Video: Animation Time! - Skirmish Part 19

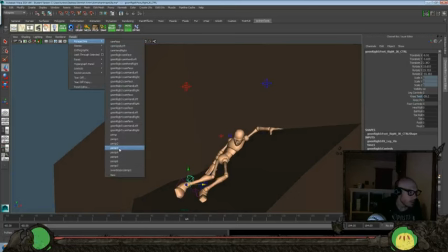29:23 Switch back to perspective 4 here.
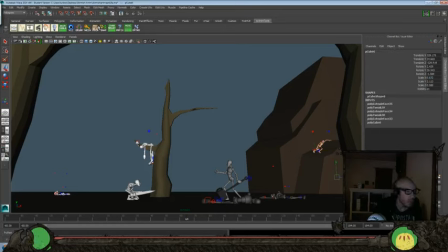29:29 Let's throw the head backwards instead of forward.
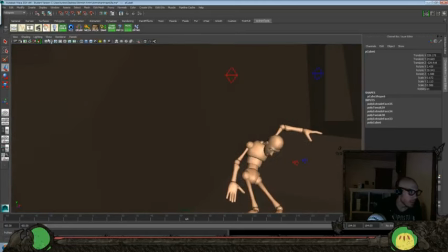29:35 Feels like he's kind of just slouching and hanging around there rather than dead. So let's throw the head back here.
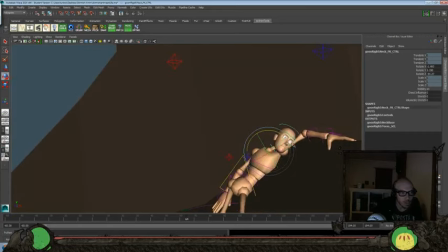29:46 Over.
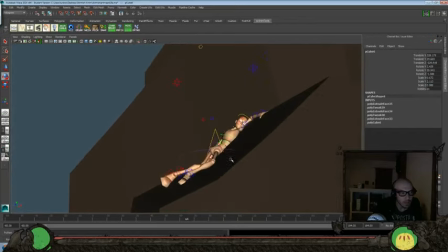Foot down. Turn the knee.
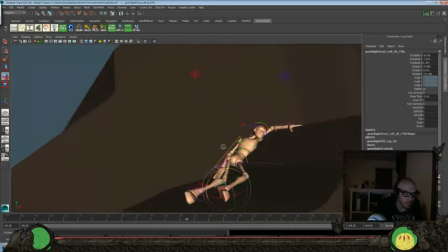30:06 Bring the hip down a little bit.
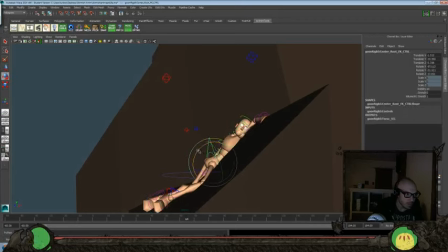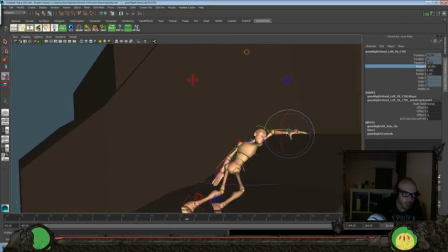30:22 this a little bit more. A little bit more, a little bit more.
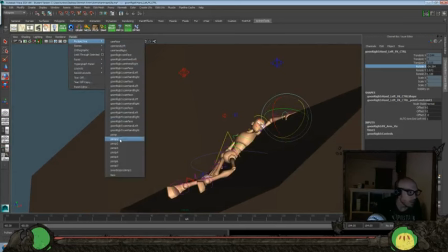30:28 Okay, and look back at our other perspective.
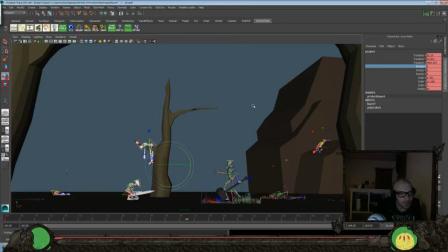30:35 Is that reading okay? It's all right. It's not that great of a pose, though. Let's
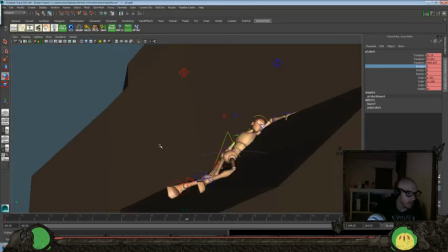30:46 switch it then. Alright, so we'll go with a different idea because I don't think that's working very well.
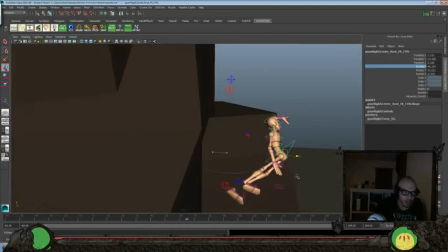30:55 So let's hang him over the side here a little bit.
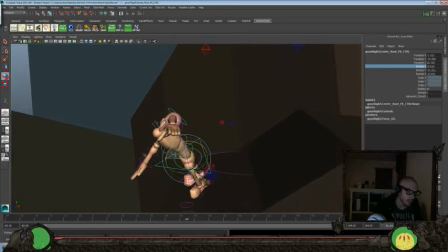30:59 Really want to show off that like he's not just relaxing, he's dead.
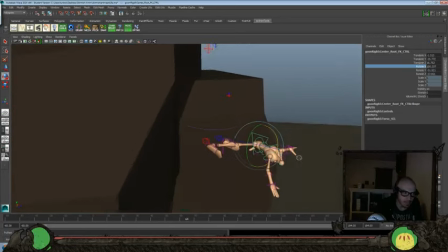31:04 I feel like that's not really that successful with what we were doing before.
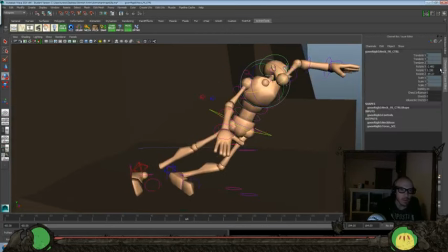31:10 So let's zero out the head again.
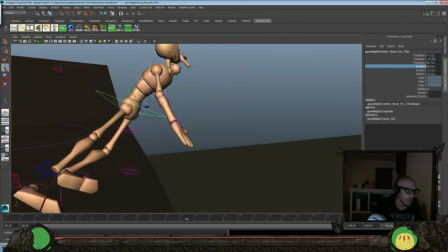31:19 Get those hips down here.
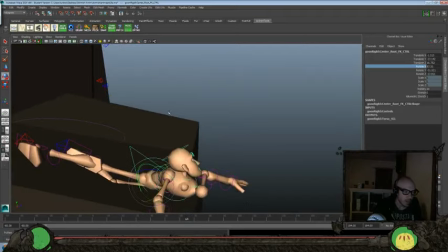31:25 Put that down.
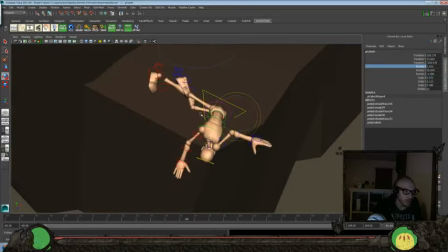31:34 Okay. And this should be able to be read a little bit more easily, I think.
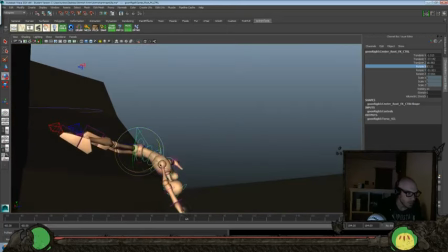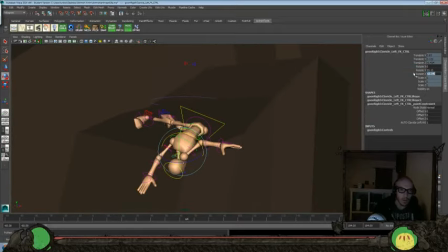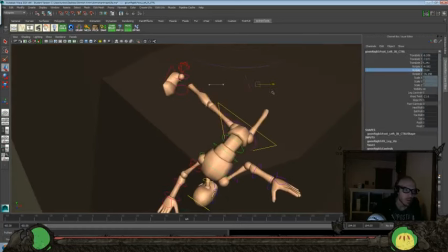Okay, we'll just kind of zero some stuff out here.
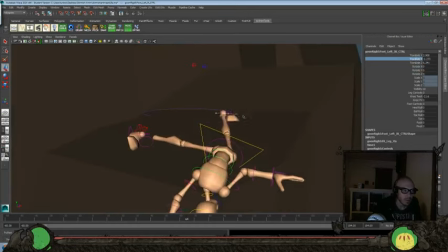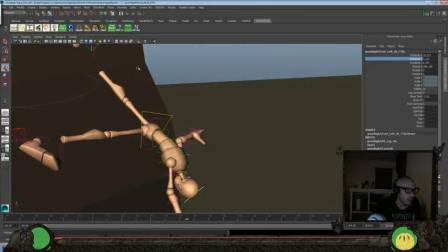32:13 Back over.
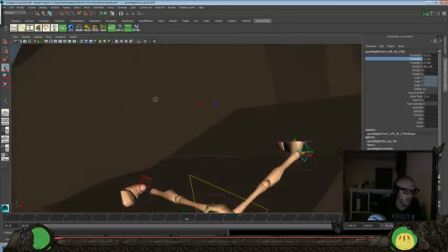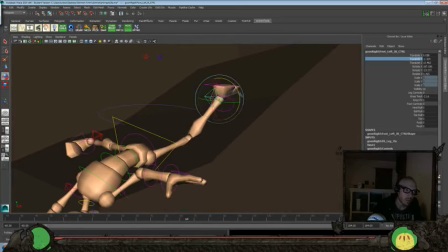And try and rest it on the ground plane there.
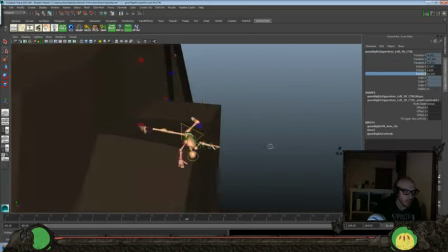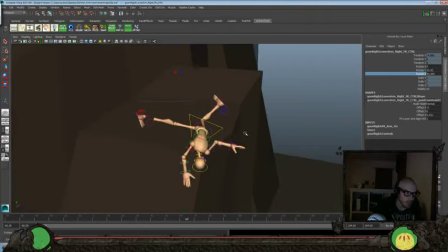32:37 And bring that there over.
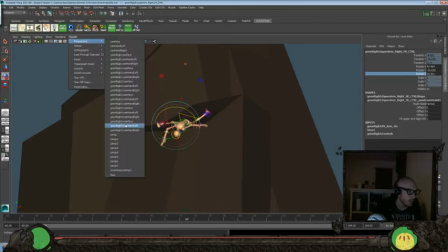32:46 Alright, let's just see from that angle if that works a little bit better.
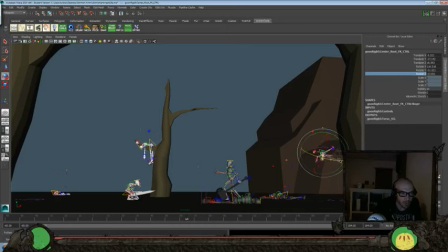32:54 Alright, move that over and a little bit more like this. Yeah. Okay, we gotta still tweak this, but it's working a little bit better. I can already tell. Now he looks, doesn't look, no confusing him for relaxing there, that's for sure.
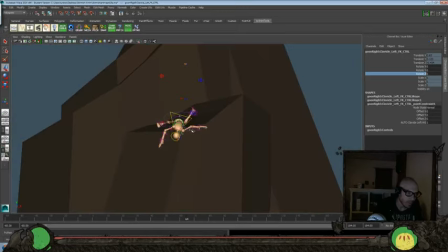33:15 And if we can throw some sort of weapon through his back to really accentuate
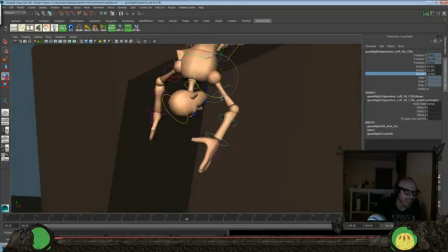33:21 the dead factor, if that's a word, or if that's a phrase that people use, the dead factor. Probably an awful game show.